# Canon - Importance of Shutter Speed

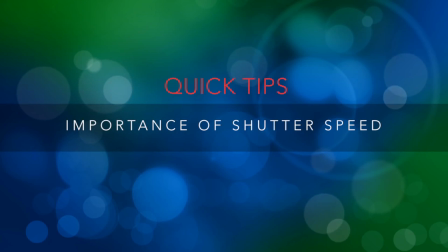[0:08]
All too often, new DSLR owners will head out to shoot some video for the first time, and pay very little attention to the shutter speed setting on their cameras. And unfortunately, the result of having the incorrect shutter speed set will result in unusable video.
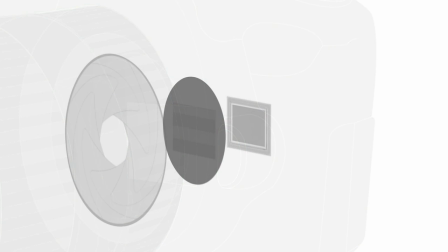[0:25]
Typically, your shutter speed should be double your frame rate.
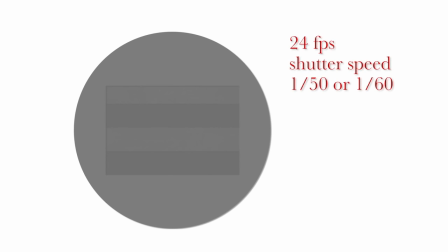[0:28]
So if you're shooting at 24 frames per second, you want your shutter speed to be 1 50th or 1 60th of a second. If you're shooting at 30 frames per second, set your shutter speed to 1 60th of a second. When shooting at a faster frame rate, like 60 frames per second, you could shoot at a faster shutter speed,
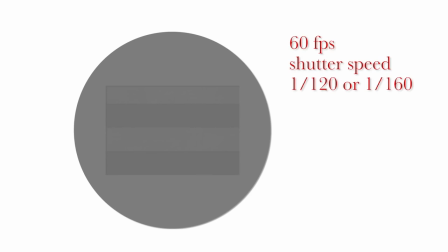[0:47]
upwards of 1 1 20th to 1 1 60th of a second, to help freeze action during slow motion playback. The shutter speed setting on your camera plays a vital role in determining how your video will look to the viewer.
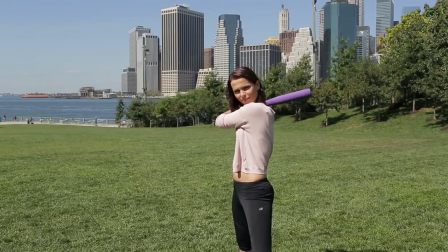[0:59]
Too fast a shutter speed, and any movement in the video could look jerky and jittery.
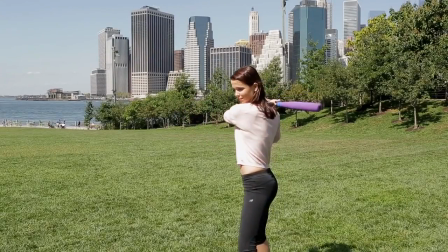[1:06]
Too slow a shutter speed, and any action of moving subjects in the frame could have motion blur.
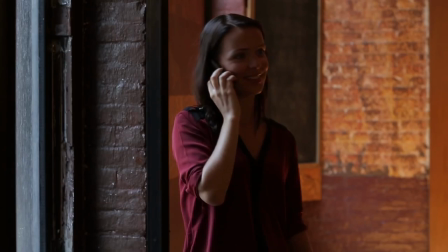[1:11]
When a videographer needs to shoot in lower light conditions, and there is not a big enough aperture on the lens to let in enough light,
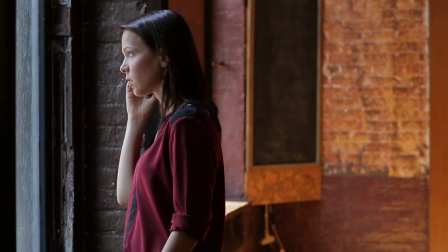[1:18]
a slower shutter speed may be necessary to record usable video.
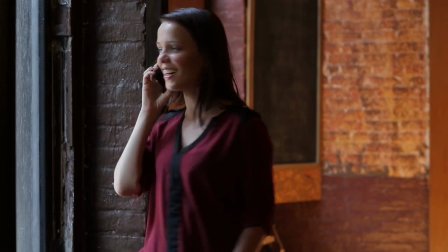[1:22]
Keep in mind that rapidly moving subjects or quick camera moves may result in motion blur. Additionally, when a videographer needs to blur out a background to emphasize the subject,
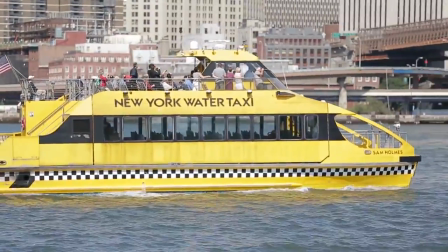[1:33]
a faster shutter speed will be necessary to compensate for the large lens opening.
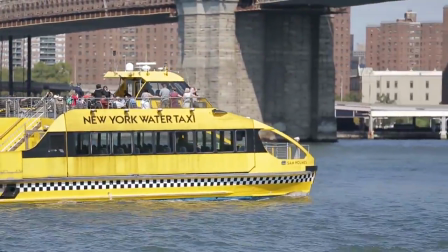[1:38]
If too fast a shutter speed is set, then like we saw earlier, jittery movement may result. Drop your ISO or use a neutral density filter to reduce light reaching the sensor so your shutter speeds don't get too fast.
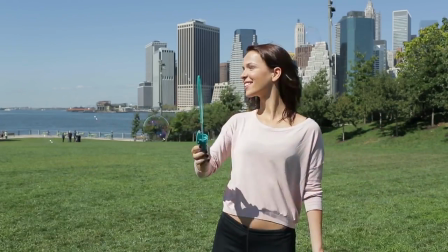[1:52]
Keep in mind that proper shutter speed settings will help increase the probability of
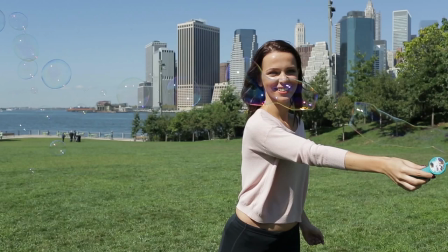[1:56]
successfully grabbing still frames from your video for use on the web or to make prints from. Understanding how shutter speed affects your video will result in a cleaner, more professional-looking production and keep your viewers coming back for more.